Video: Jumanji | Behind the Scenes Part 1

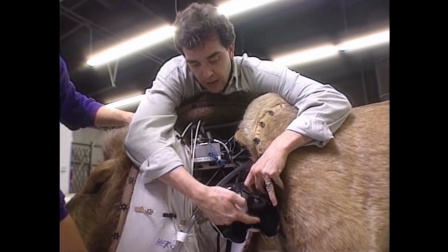[4:14]
I was also able to communicate through a microphone and hear on this speaker when Alec would be directing me from outside of the suit.
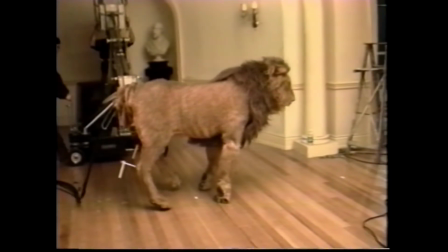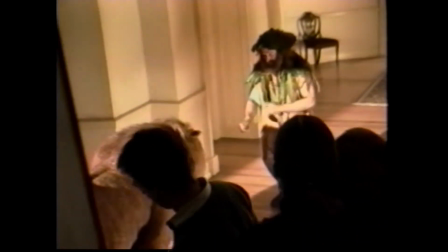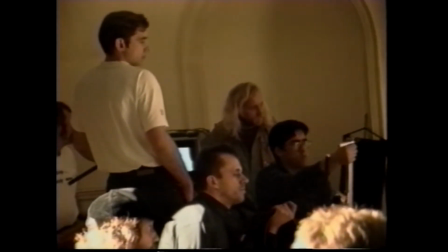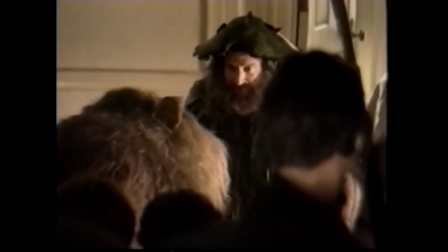So we come back and huddle here and say, okay, what's our big problem here?
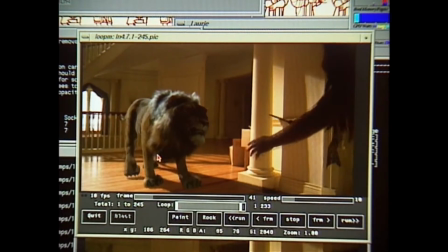[5:13]
We need to have the lion guy solving the long hair problem and how that mane's going to move cleaner and less messed up.
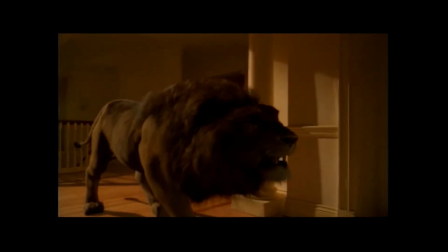[5:22]
We had to solve a lot of technical problems with the hair, like trying to make our hair match the animatronic lion. It's about 1.5 million hairs or something like that. So there has to, all those things have to work together, and that was a big technical problem. The way animatronics develop is just like us. They're scrambling from the start.
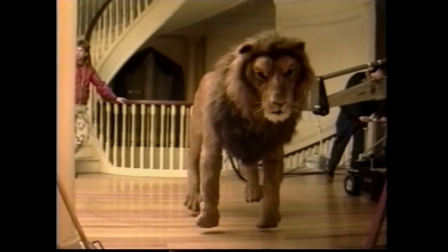[5:42]
We don't really know what this lion looks like until they finally get to their first day of shooting and get there.
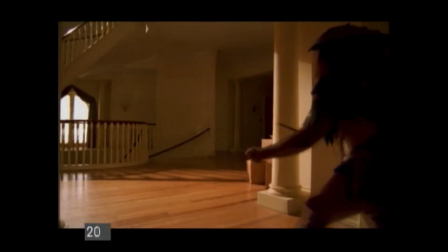[5:48]
Well, this is our beauty shot of the lion.
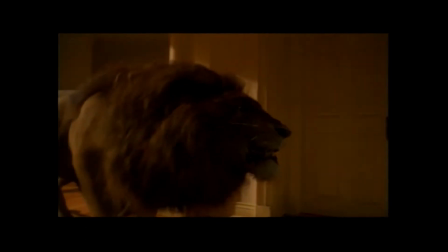[5:51]
There are about 7 or 8 shots where he appears in the movie, but he doesn't ever appear for as long or close up as this shot.
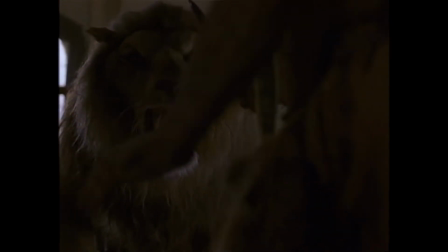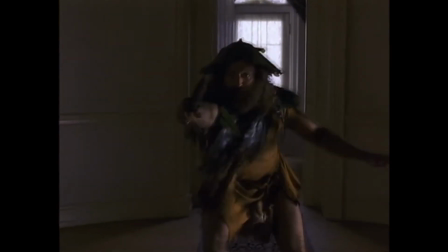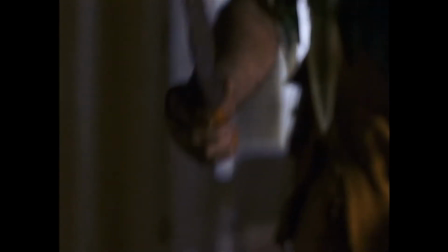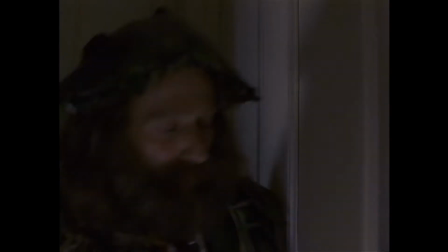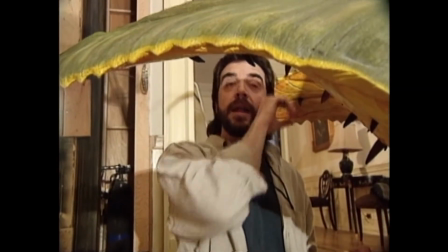[6:18]
We had this seed pod when we were designing it. Alec had found a seed pod actually at his daughter's science fair at school and brought it into the shop.
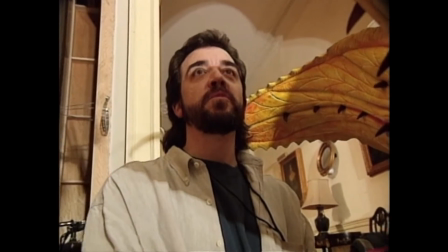[6:26]
And it was just so foreign looking, and we thought this would be a great touch. You know, it was real and it was organic. And we kind of duplicated that look and put it on here.
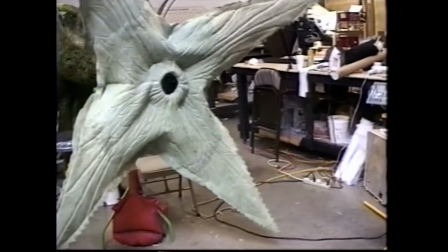[6:33]
But everything's based on realism. All the plant work was based on research that we had done on tropical plants,
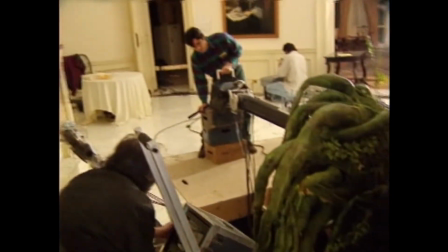[6:39]
and we sat and looked through books with Joe to pick out some tropical plants that we thought would really look fitting for this part.
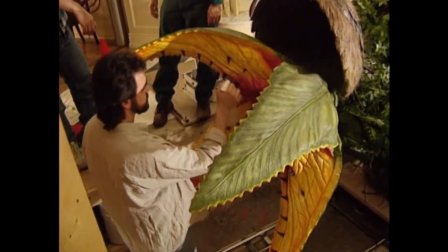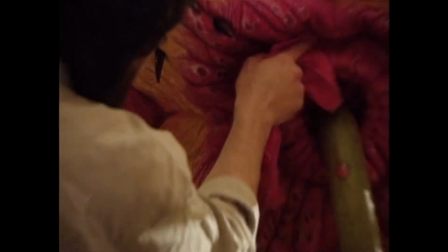[6:51]
It just looks better when it's all shiny and glossy, you know, the lights kick. And it also needs to be kind of lubricated so that when it's opening, the petals don't stick together.
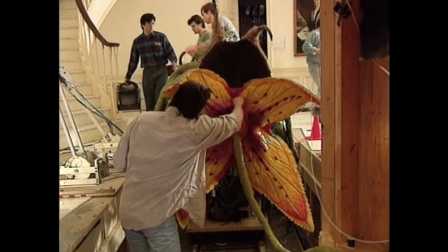[6:59]
We also throw a lot of slime into it, so it's just real viscous and, you know, creepy.
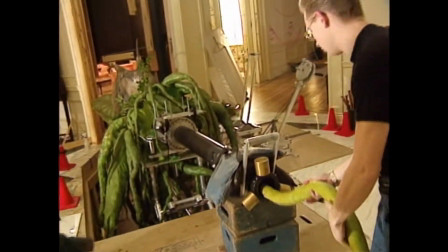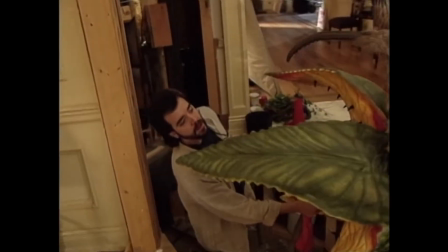[7:09] What's that? That's probably far enough for now. Over here.
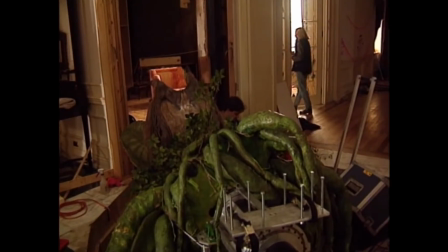[7:17] The mechanical one.
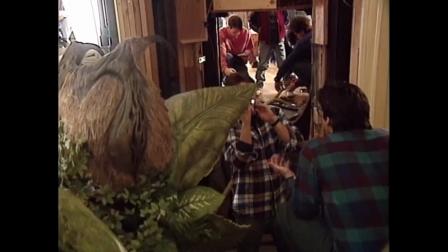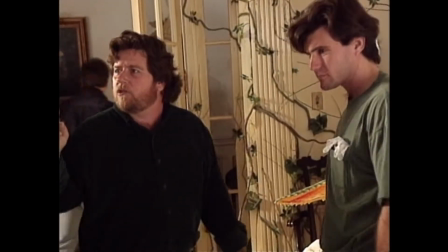[7:24] I tell you what, let's separate this into 2 shots. Okay. The first shot is just going to go from where we are, as wide as we are now.
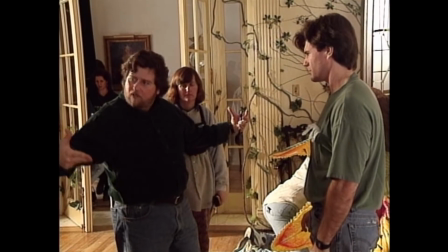[7:31] The pod comes out and starts undulating, and we start, on my cue, we start going toward it, okay?
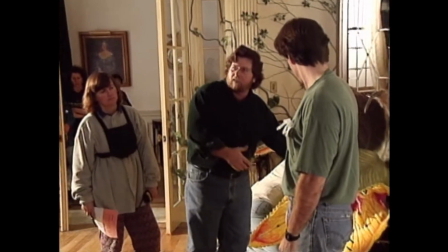[7:36] And we'll just go all the way in until it's touching us, okay? That'll be the first shot.
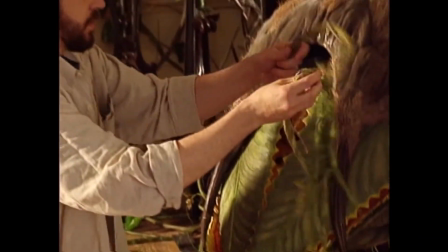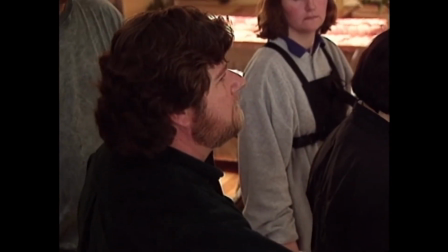[7:50] All right, Alec, you all set? Okay. Okay.
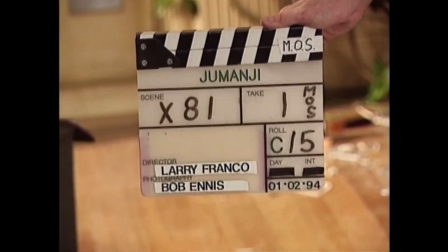[7:55] Sing. Okay, here we go, and action.
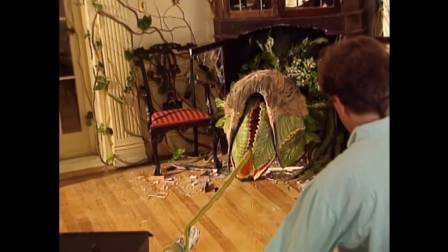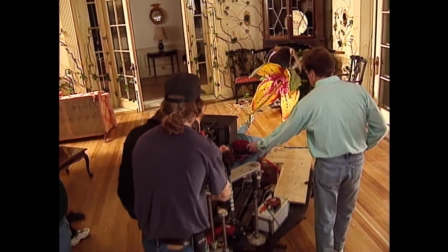[8:06] And in. Here we come. Gotta get the nose up on that plant.
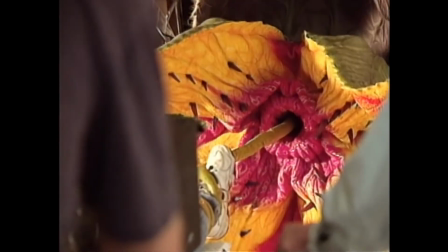[8:14] And cut.